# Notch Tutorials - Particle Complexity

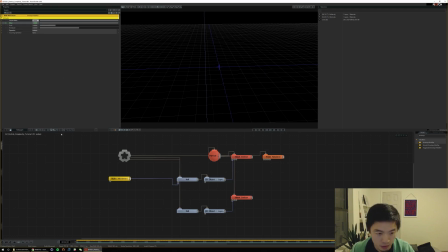(12:36)
I don't like it to auto key for me, so I've turned off this AK or auto key option. What that means is I'm used to Cinema 4D, where before it drops a keyframe, I can adjust this value to see where it ends up. And if I don't tell it to take a keyframe, it won't automatically take a keyframe.
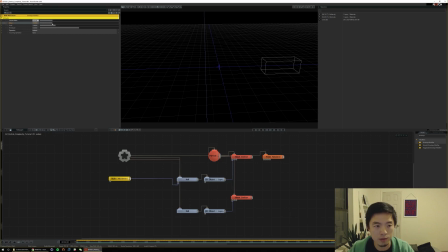(12:56)
I think by default auto key is on. And what happens is when you change this value, like if I turn auto key on real quick, when you change this value, the moment you change it, you'll notice it placed a keyframe automatically for you. And I don't like that.
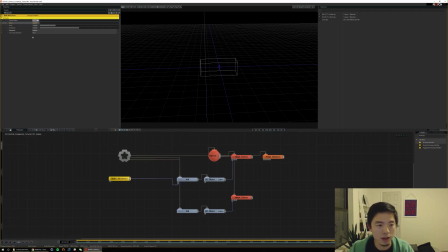(13:08)
I like to test it out before I make up my mind. So when I turn that off, what I'll do is I'll type in a value, and when I hit enter, it'll move it to that position. And then if I hit enter again, it'll drop a keyframe. So I like having that confirmation basically before I drop a keyframe, and you'll notice it turned green.
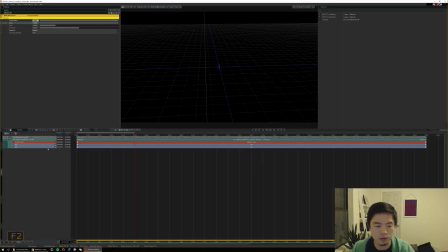(13:24)
And if we want to double check where our keyframes are, we can go into our timeline layer view. And if you hit F2 to go to that, and you hit F2 again, it'll actually reveal the node that you have selected, and it'll show you these 2 keyframes you've just dropped.
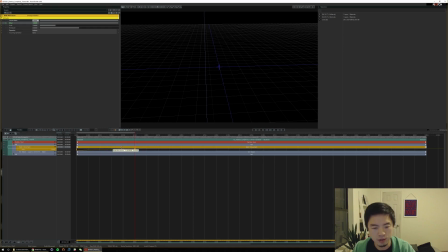(13:39)
Twiddle that arrow down, you can see the ramp that it's on. And if you want to see more detail in this ramp, you can go to F3, which is the curve editor, right?
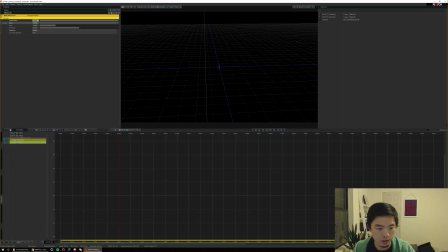(13:47)
And here, if you hit F3 again, it'll locate this value that you've just tuned, basically. And I'm going to go ahead and solo it so you can see it. The shortcut A kind of locks it to frames, so you can see here we're going from 0 to 1 in about 5 seconds.
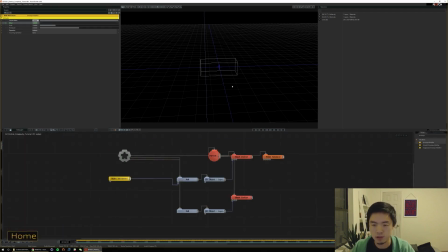(14:03)
So that's great. We just made our first keyframe animation. I'm jumping through that a little quickly, but you know, maybe I'll go into a little more detail on some other tutorial. For now, you can see our bullet is flying from 0 to our hand, and some of these particles are kind of following it a little bit.
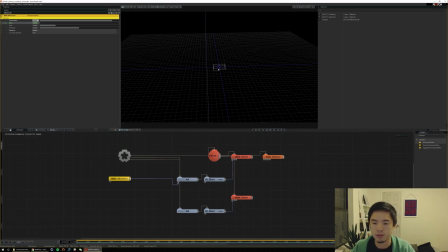(14:22)
So already we're starting to get a framework of this bullet flying towards the hand. So now let's look at perhaps stylizing some of this so that's a bit more convincing, you know, and maybe you want some of these to totally not follow the bullet completely.
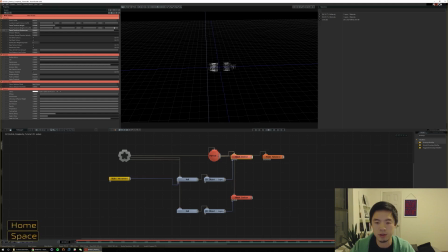(14:37)
You can, you know, increase this randomness a bit more and play with these values to see what happens as you change them. So if I increase randomness and decrease transform weight, you'll notice it kind of leaves much more of a trail.
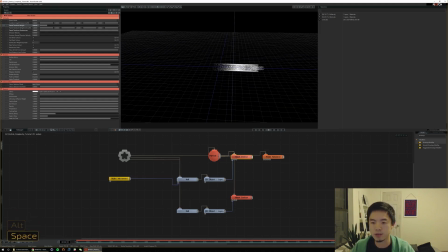(14:51)
But right now I notice immediately that this trail is very uniform, like it doesn't dissipate out at all, as you might expect from a bullet path. And we can do that by giving it a little bit of emission normal direction velocity.
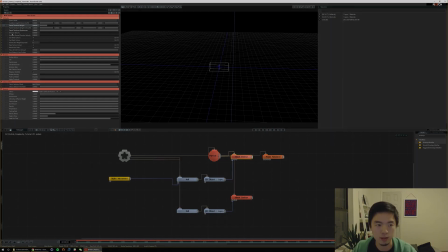(15:05)
These two parameters are also really fun to play with in your mesh emitter. Let's try this normal direction velocity.
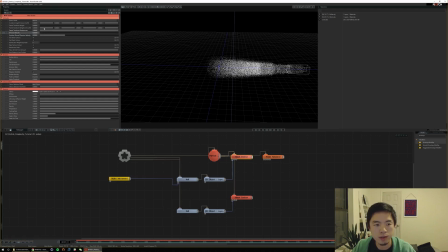(15:11)
You'll notice right away it dissipates outwards quite a bit more. And so that gives it a lot more of this sort of bullet feel. And if we, combine a little bit of transform weight with this dissipation, you'll get this really cool kind of like
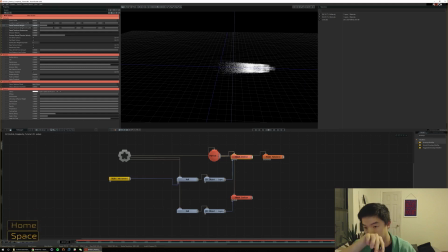(15:26)
visualization of what's happening in the air around it. And that's really cool and fun already. As we're doing this though, I noticed that it's a little hard to tell that this is a bullet. It kind of just looks like a comet.
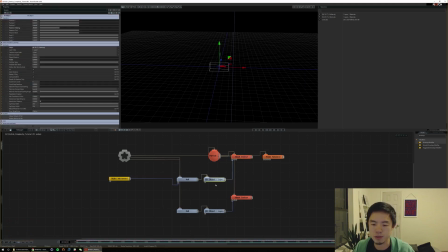(15:36)
So, to maintain this sort of schematic view, what we can do is go into this bullet object and we can go into this lines tab here.
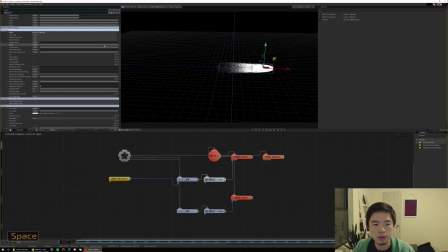(15:45)
So instead of rendering the mesh, and getting this white glob, we can instead show some of the lines that are on the bullet in the mesh, and that might give it a sort of cooler schematic effect like you see here.
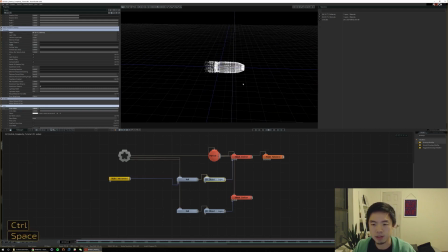(15:58)
Right, so that I think matches with this sort of style well and helps illustrate more that there's a bullet. And we should also use color, I think, to differentiate between what the mesh is and what some of the particles are. So we can right away give this line work on the bullet its own color.
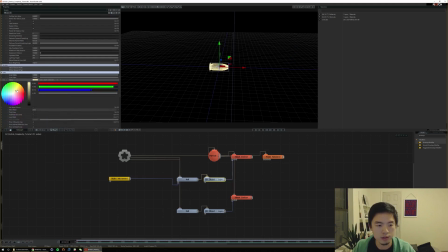(16:16)
Let's do like, I don't know, orangish. I think that's pretty cool. And we can decrease the alpha a little bit so that's kind of transparent. So now it looks really schematic-like, right? I think it's a really cool look there. And as it flies, now you can tell much more that it's a bullet. Another thing,
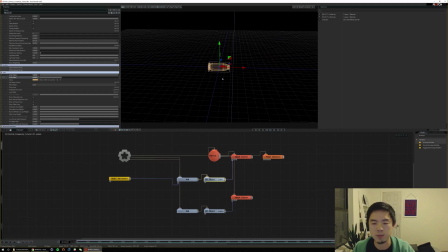(16:34)
as you're making scenes like this, it's important to remember what real life is like if that's what you're going after, is sort of realism.